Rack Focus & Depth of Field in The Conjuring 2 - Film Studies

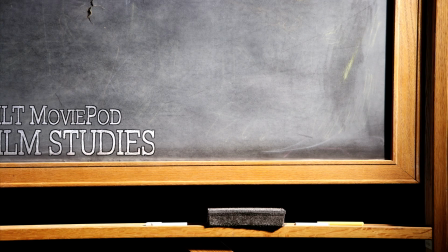0:01 Hey everyone, and welcome to our film studies series, where we break down scenes from films and discuss the techniques that were used.
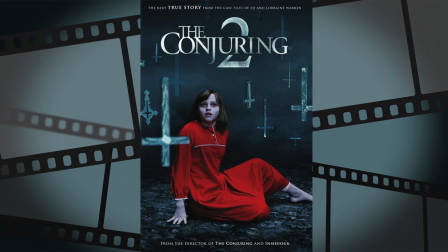0:07 For this first episode, we're taking a look at a scene from The Conjuring 2, and are going to be focusing on two different camera techniques that happen in this one scene. But before we do that, let's get some context.
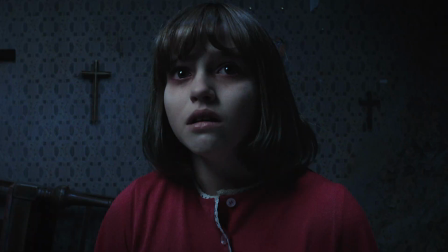0:19 So if you don't know anything about The Conjuring 2, it's about a young girl named Janet who believes she is experiencing demonic possession.
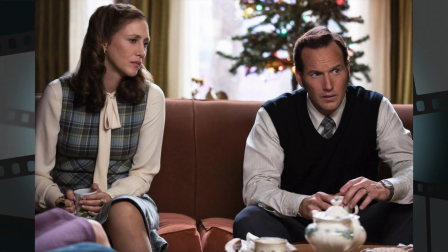0:25 So Ed and his wife Lorraine, who are paranormal investigators, are called in to figure out what's going on with her.
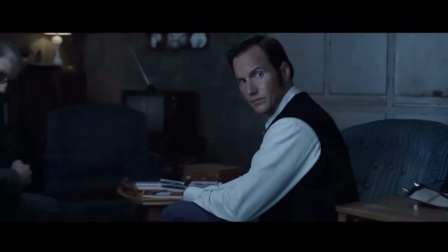0:32 In this specific scene, we'll just see Ed and Janet as he conducts an interview with her and try to hear from the spirit. So let's check it out and see those camera techniques that I mentioned.
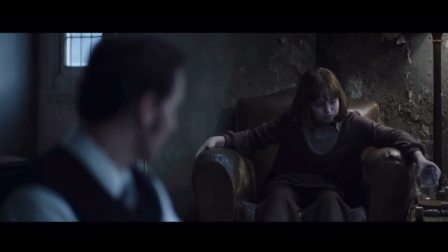0:46 Now the first thing to notice is that Ed in the foreground is blurred out and Janet in the background is in focus. And that's going to suddenly change here in a second. So let's focus on Janet back here to see this change.
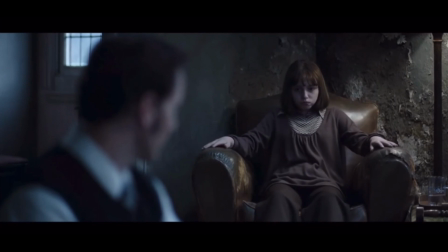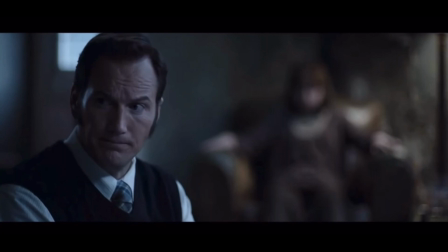1:07 Okay, so right there we just saw the focus change from Janet in the background to now Ed in the foreground. And whenever you see a shift in focus happen in one shot, like we see here, that's what's called a rack focus. Now this technique is used very often in films. It's very simple, so a lot of people don't even notice it anymore.
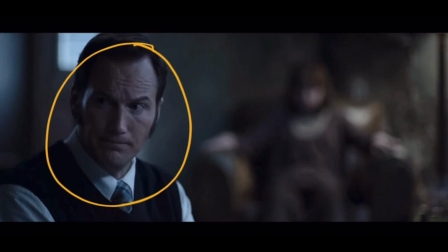1:26 But it is a very useful technique because it notifies the audience to look at something that is of importance in the shot. So very common, but very, very useful. This rack focus also sets up another technique called a shallow depth of field.
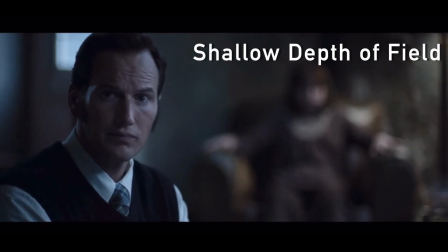1:42 So a shallow depth of field is when only the foreground is in focus and the mid and background are blurred out.
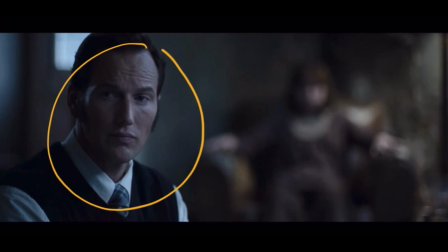1:48 So if we look here, Ed is the only one in focus. Everything else, including here, even back here where the window is, mid-ground over here, all of that is completely blurred out.
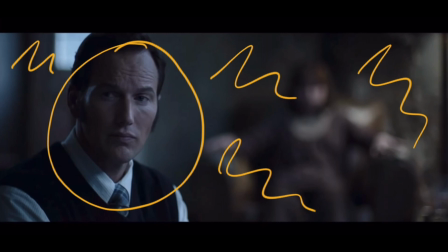2:03 Now the purpose of a shallow depth of field is to make the subject stand out from the mid and background, like we see here. But what's so clever about this specific scene and why I personally like it so much is that there are really two subjects in this shot.
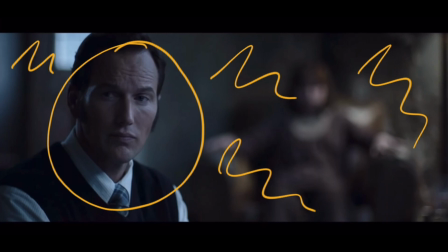2:19 Ed in the foreground is in focus, but the audience still wants to see what's going on with Janet as the voice speaks from her.
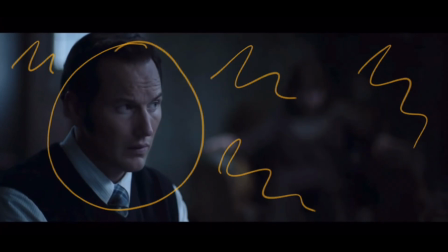2:27 So they make sure that they use just the right amount of blur so we can still make out Janet in the background.
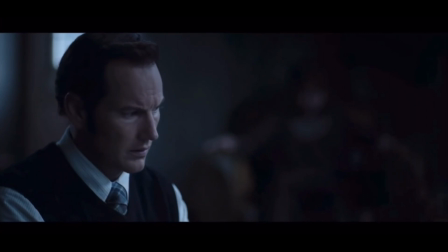2:33 So it's a pretty unique use of this popular technique.
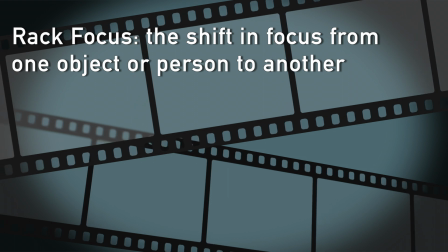2:37 So today, we learned about the rack focus, which is the shift in focus from one object or person to another.
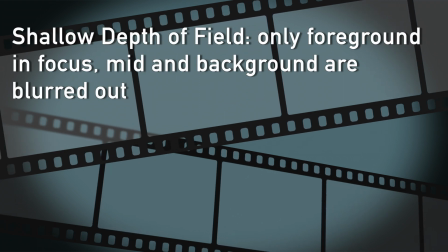2:46 And we learned about the shallow depth of field, where only the foreground can be in focus while the mid and background are blurred out.
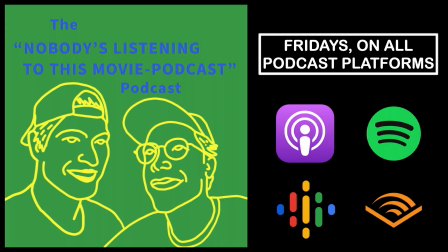2:56 Thank you all for watching, and remember, you can catch our main show, the Nobody's Listening to This Movie podcast, every Friday on all podcast platforms, so don't miss it. If you like this video, please feel free to leave a like and comment down below what other scenes you'd like for us to break down. Until next time, thanks for watching.